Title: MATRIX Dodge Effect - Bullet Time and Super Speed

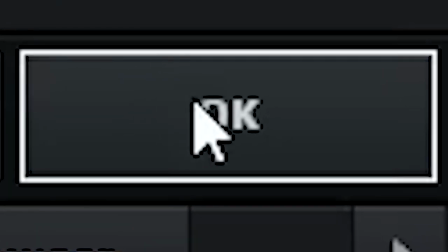[11:57]
Oh okay in the element effect twirl down
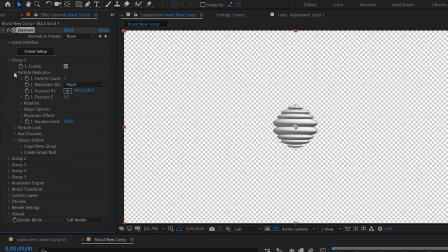[12:02]
the group one section open the particle replicator sub section and change the shape to a 3d grid change x and z to one and change y to a big number we went with 100 but you don't have to be as crazy as us now you'll
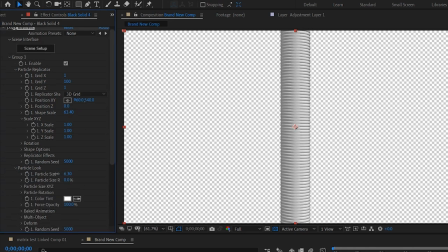[12:16]
want to bring the shape scale up until the particles start to separate bringing down the particle size will make this easier to see now we have our sine wave
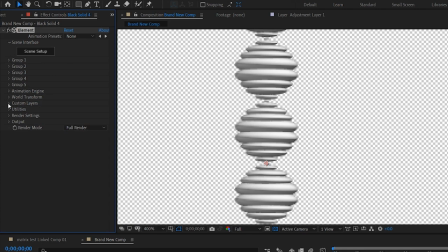[12:24]
looking shape thing close the group one section and navigate to the utilities you'll find a tab called group export this is the cool feature
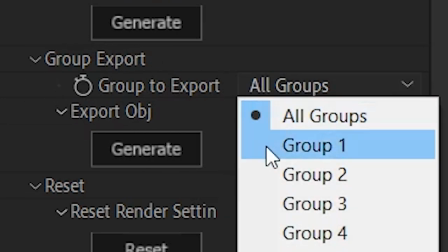[12:32]
i was talking about pick group one and under export obj click generate there we just made a 3d model cool back in our main comp
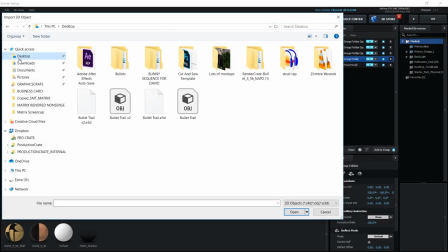[12:41]
we can duplicate our bullet element layer open up the element interface click import 3d object and find the object we exported just a second ago it's a pretty
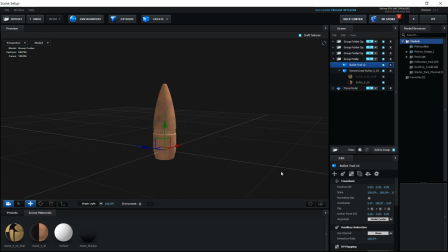[12:49]
big object so it's not going to show up right away so just wait for it to load hang out Watch some production videos.
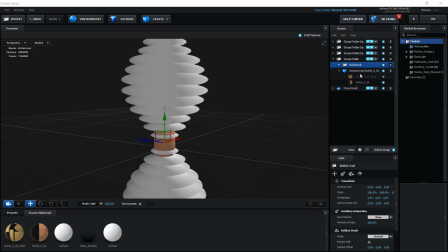[12:57]
Talk to your friend Chris What's up man? Yeah, what's up? Oh, there it is Once you see it move and scale it to match up with the butt of your bullet
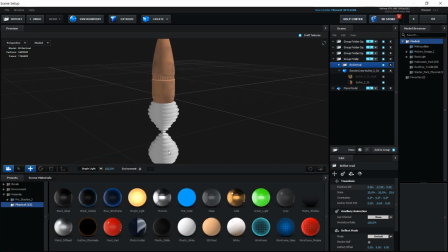[13:07]
But oh We put a glass texture on ours But feel free to switch it up if you want to try another look what what what side of the chicken doesn't have feathers the
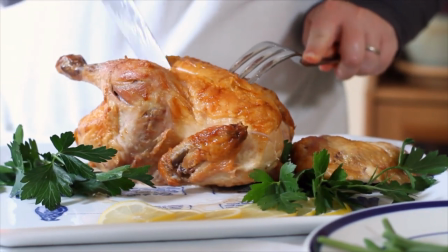[13:17]
inside Thought you're gonna say that boy I mean, it's not, but butt's funny.
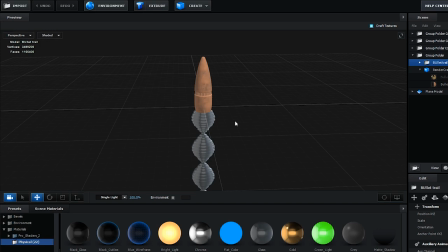[13:23]
Yeah, either punchline works. So onto the bullet itself, we applied a matte shadow texture. That's going to make it invisible, but it's going to cut out part of our bullet trail, the part that touches the butt.
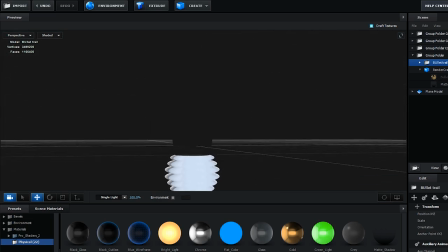[13:36]
So now the bullet trail still looks like it's wrapping around the bullet. Click, okay. Okay. Okay.
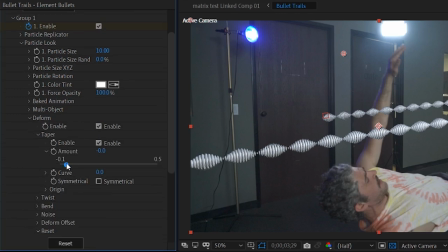[13:41]
In each group, there's a deformed tab you can use to add a taper to the trail. What happened there? It's just how you talk sometimes. You can also use it to add noise or other types of distortion, but we didn't do that because we only do stuff that looks good Yeah under the render settings We added a
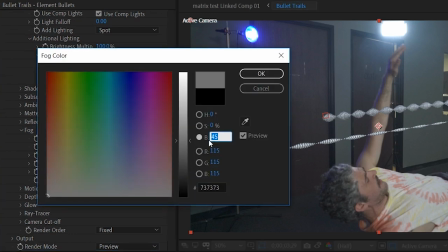[13:57]
50% gray fog the reason why we did this will become apparent in a minute But for now,
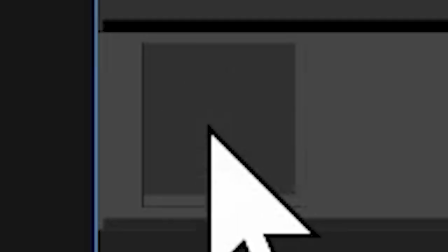[14:02]
let's just shut off that layers visibility poke its eye out poke it out poke poke it out Let's make a new adjustment layer and apply the displacement
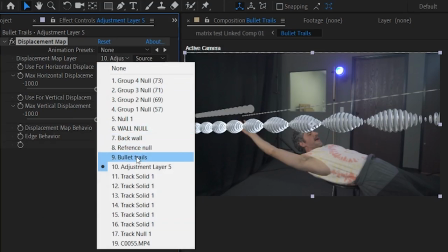[14:10]
map effect to that We'll ask it to use the bullet trails layer as a displacement source Since this layer has an effect on it will change
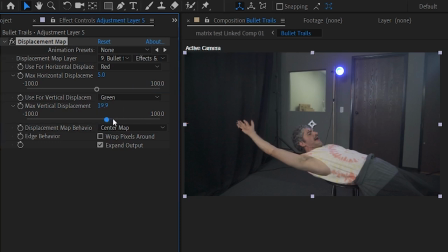[14:17]
the source type to effects and masks and then it'll work We added quite a bit of vertical displacement here You can see
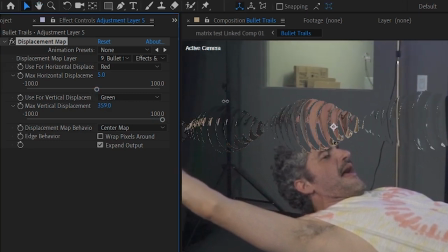[14:24]
that that's why we wanted the gray fog It makes it so that we get more displacement on the parts of the trails that are closer to us and less Displacement on
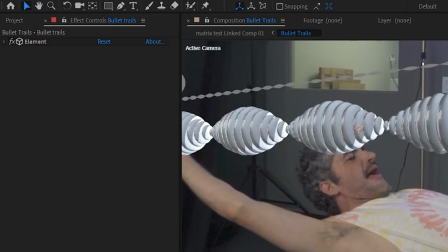[14:31]
the parts that are further away We can actually turn our bullet trail layer back on and change the blend mode to overlay the gray fog
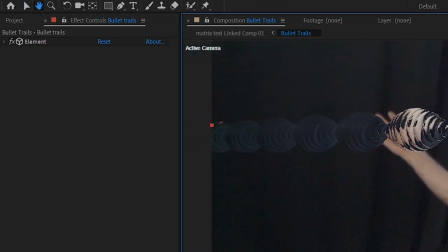[14:38]
is helping us out here too it makes it so that the bullet trails near us are more contrasty and opaque than the ones that are far away on
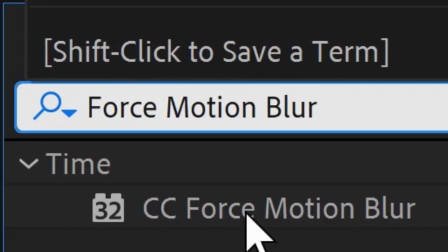[14:45]
top of everything we added an adjustment layer with the forest motion blur effect but ye be warned this is going to slow after effects way way
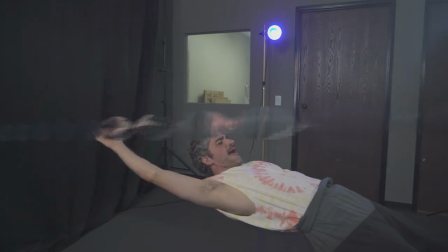[14:53]
down especially with all those element layers right there speaking of slow motion if you want to make a slow motion muzzle flash consider using one of our
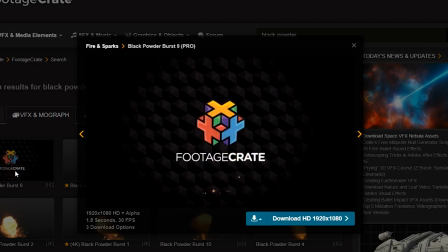[15:01]
fireballs or our black powder burst as a starting point light them Come up, boys.
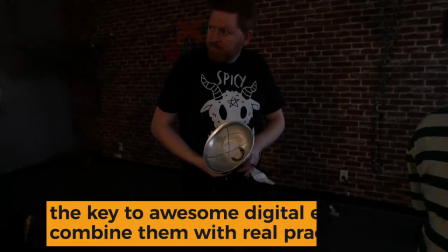[15:05]
We like to couple our muzzle flashes with real onset lighting for extra realism.
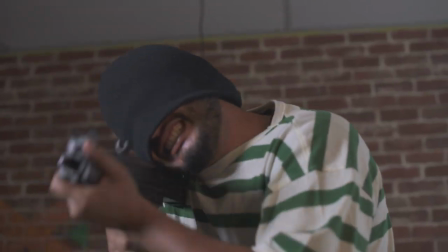[15:10]
For machine guns, we'll use a strobe light, durr. And for regular guns, we'll just have a light bulb we can flash on and off.
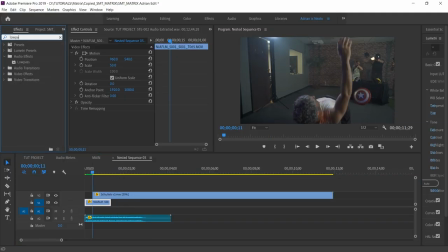[15:17]
That's how guns work. In Premiere, we were able to get a very cool shifting into slow motion sound effect by applying a low pass filter to some of our machine gun sounds and keyframing the cutoff from the max down to zero.
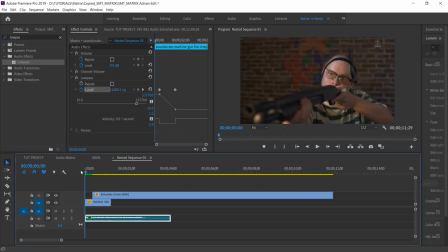[15:29]
Try it out.
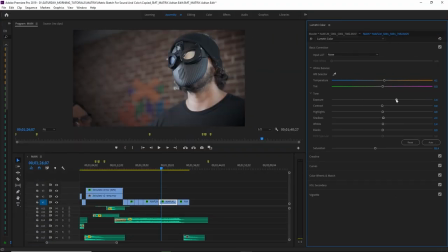[15:36]
we really wanted to get that classic iconic matrix green coloring on
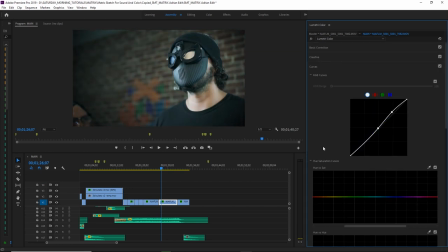[15:41]
our short so we used lumetri to do that and uh you know came out
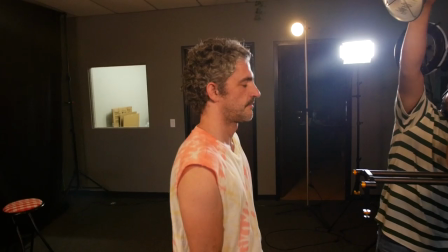[15:46]
awesome came out green all right everybody we might be back next week um
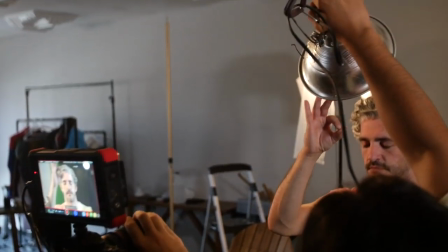[15:51]
and we might not so stay tuned either way right now as you are
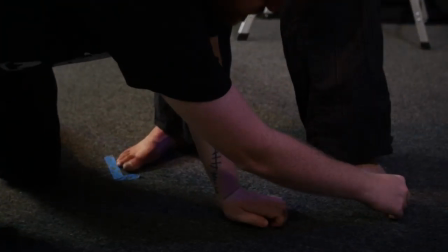[15:56]
watching this if you watched it as soon as it was uploaded we're on our way back from vidcon so if you were at VidCon.
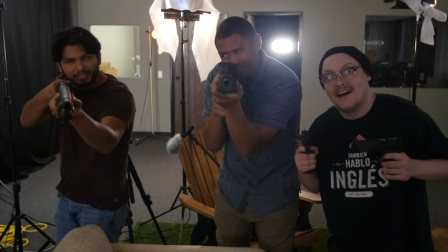[16:02]
I hope you saw us. Yeah. If you missed us, sorry. Yeah, I'm going to Comic-Con.